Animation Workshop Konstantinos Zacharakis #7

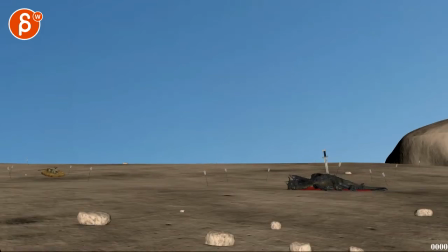All right, let's check this out and play this whole thing here
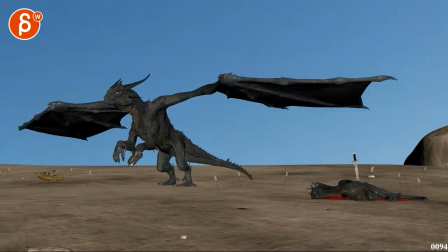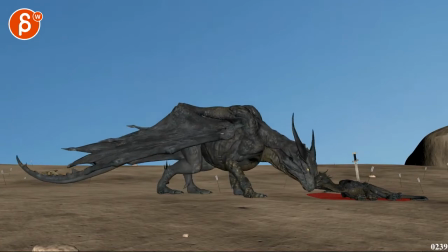It's all cool all pretty cool All right
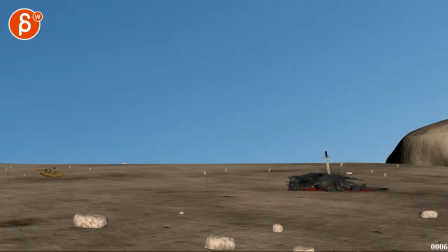Okay, this is all Very cool.
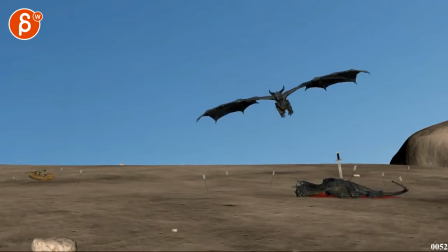I'm very clear as your camera uh at one point i can ask you if you can hear scene i can do some camera work
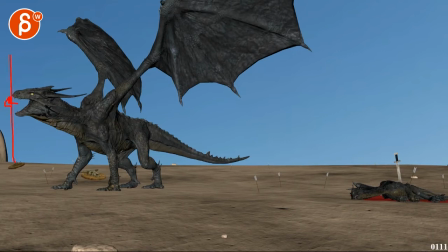i would probably reframe this so it's not so um what's the word edgy um you know that the head will be maybe here easily reframe i think this would be really cool to do some handheld camera all the
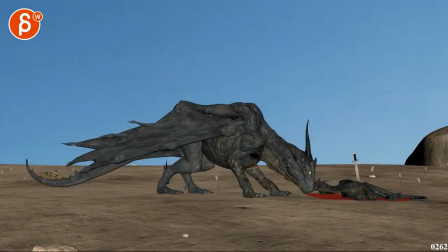way up to kind of here-ish and then kind of calm it down this is all great you're just doing a rotate and reframe and this is cool
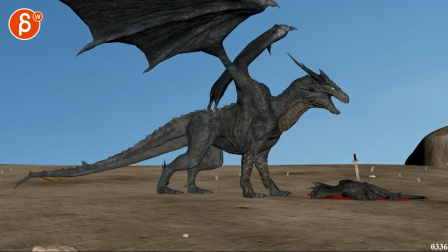too we can potentially even kind of reframe up um actually just send me send me your maya scene uh and just do a reference you know all the reference scenes or just import all the references and then i can just do a quick path because i don't think it would be anything different
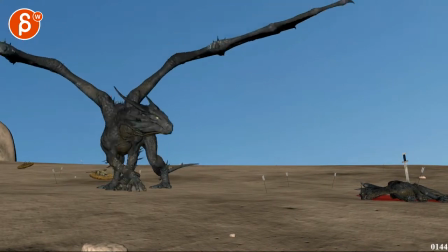so that you have to adjust your animation it just be a general pass that you can render through but i would still look at your arcs and everything
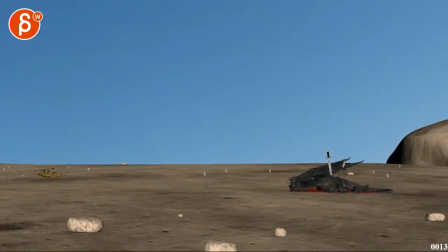on a camera with no handheld because otherwise that kind of defeats the purpose of the handheld other than that i think this is all cool
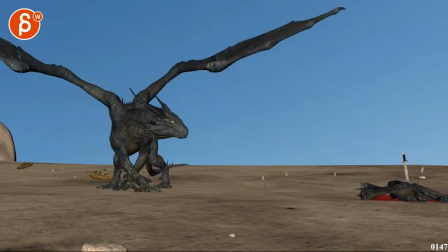the timing is cool we look at the kit first see this i
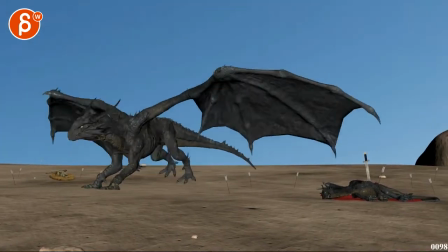will probably speed things up a bit here to get it doesn't get too slow this
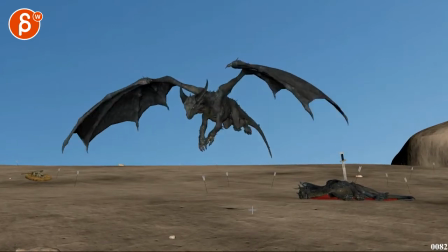is cool because we see this this comes in we're fully engaged that was
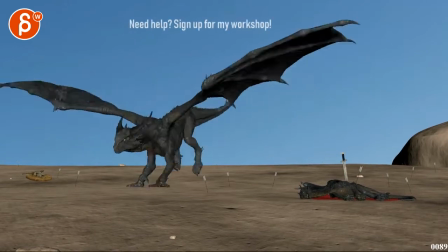my computer freezing weird uh so lands here goes forward and then
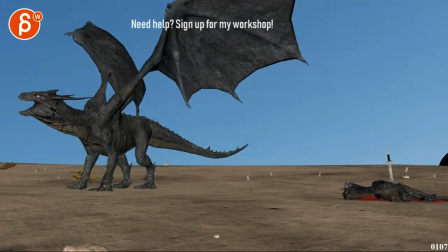does it
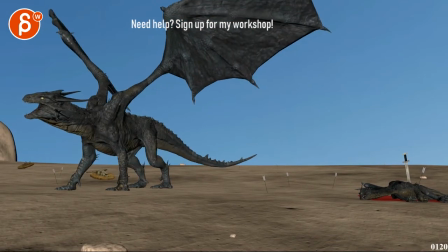Now, I'm not sure how much human stuff you want to put in in terms of, you know, like it starts already to take a sidestep, crossing legs almost, while the head still looks over there. It's like, okay, I'm going to go over there, but I'm still making sure that I'm growling and yelling at you because you're a turd,
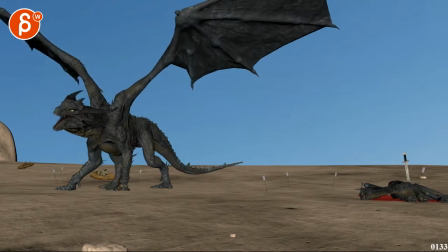which might get too human-y maybe, but it could be something worth exploring as you do your steps there, which are cool. maybe you can explore shouldn't be too much i can block it out quickly or do two versions um just see how that feels body goes first
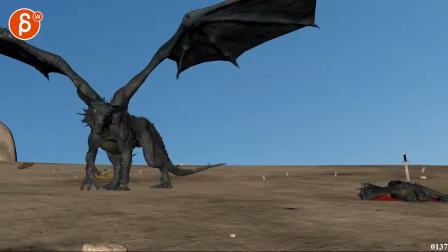but the head lingers and then here i would do this and then the way you have it here right through there you could have
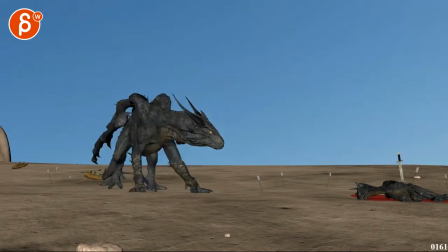a little bit of a pause with this in the air so it does a step step pause like
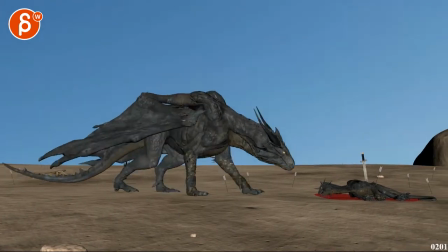here moving hold examining oh no and then a bit faster and then a slower step here.
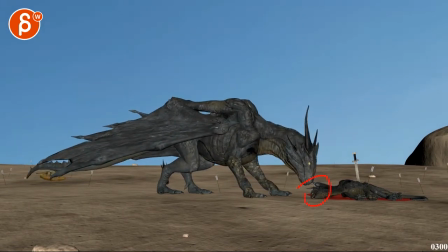This is all Q. That's great. Actually, this already looks great upon the timing of this and everything. It's going to incorporate a little bit of the body mechanics through this in your blocking plus polish. And then you can probably, with the parent there, goes up.
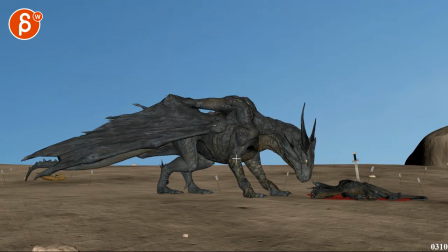And I would do up, hold a bit with almost no movement and then a bit slower and then faster. because right now you're going up up up
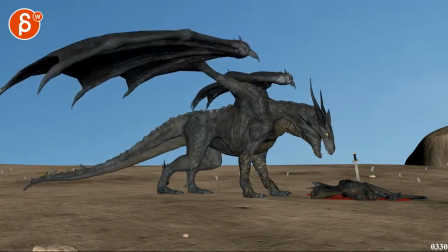and it feels all very kind of even and then yelling so just
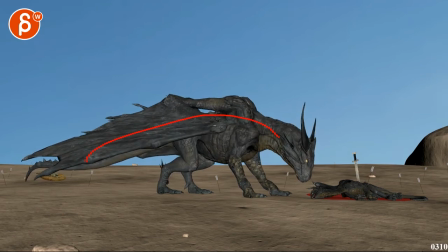acting wise scoopy this goes back a bit realizes oh crap that's it and
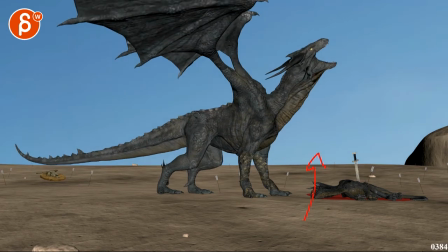then that's kind of the timing uh that i
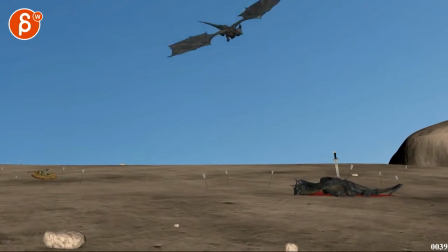would have all right that is kind of it um
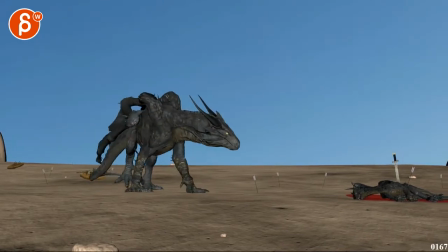you're mentioning this is still rough now you want to get into the nitty-gritty totally fine
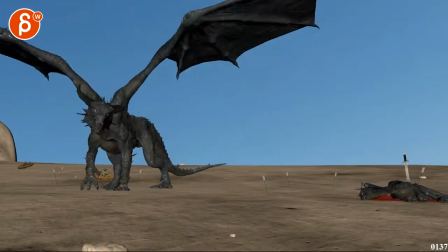so it's a short critique just kind of confirming what you have is totally fine now let's get fully into the animation
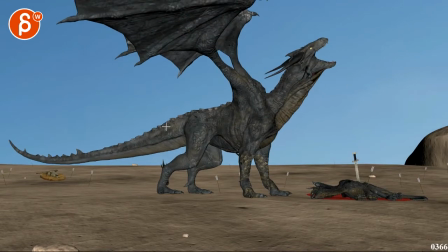nitty gritty alright thank you alright there's an email you can sign up you can start whenever you want you can submit whenever you want you get 16 submissions either way a like and subscribe would be awesome alright thank you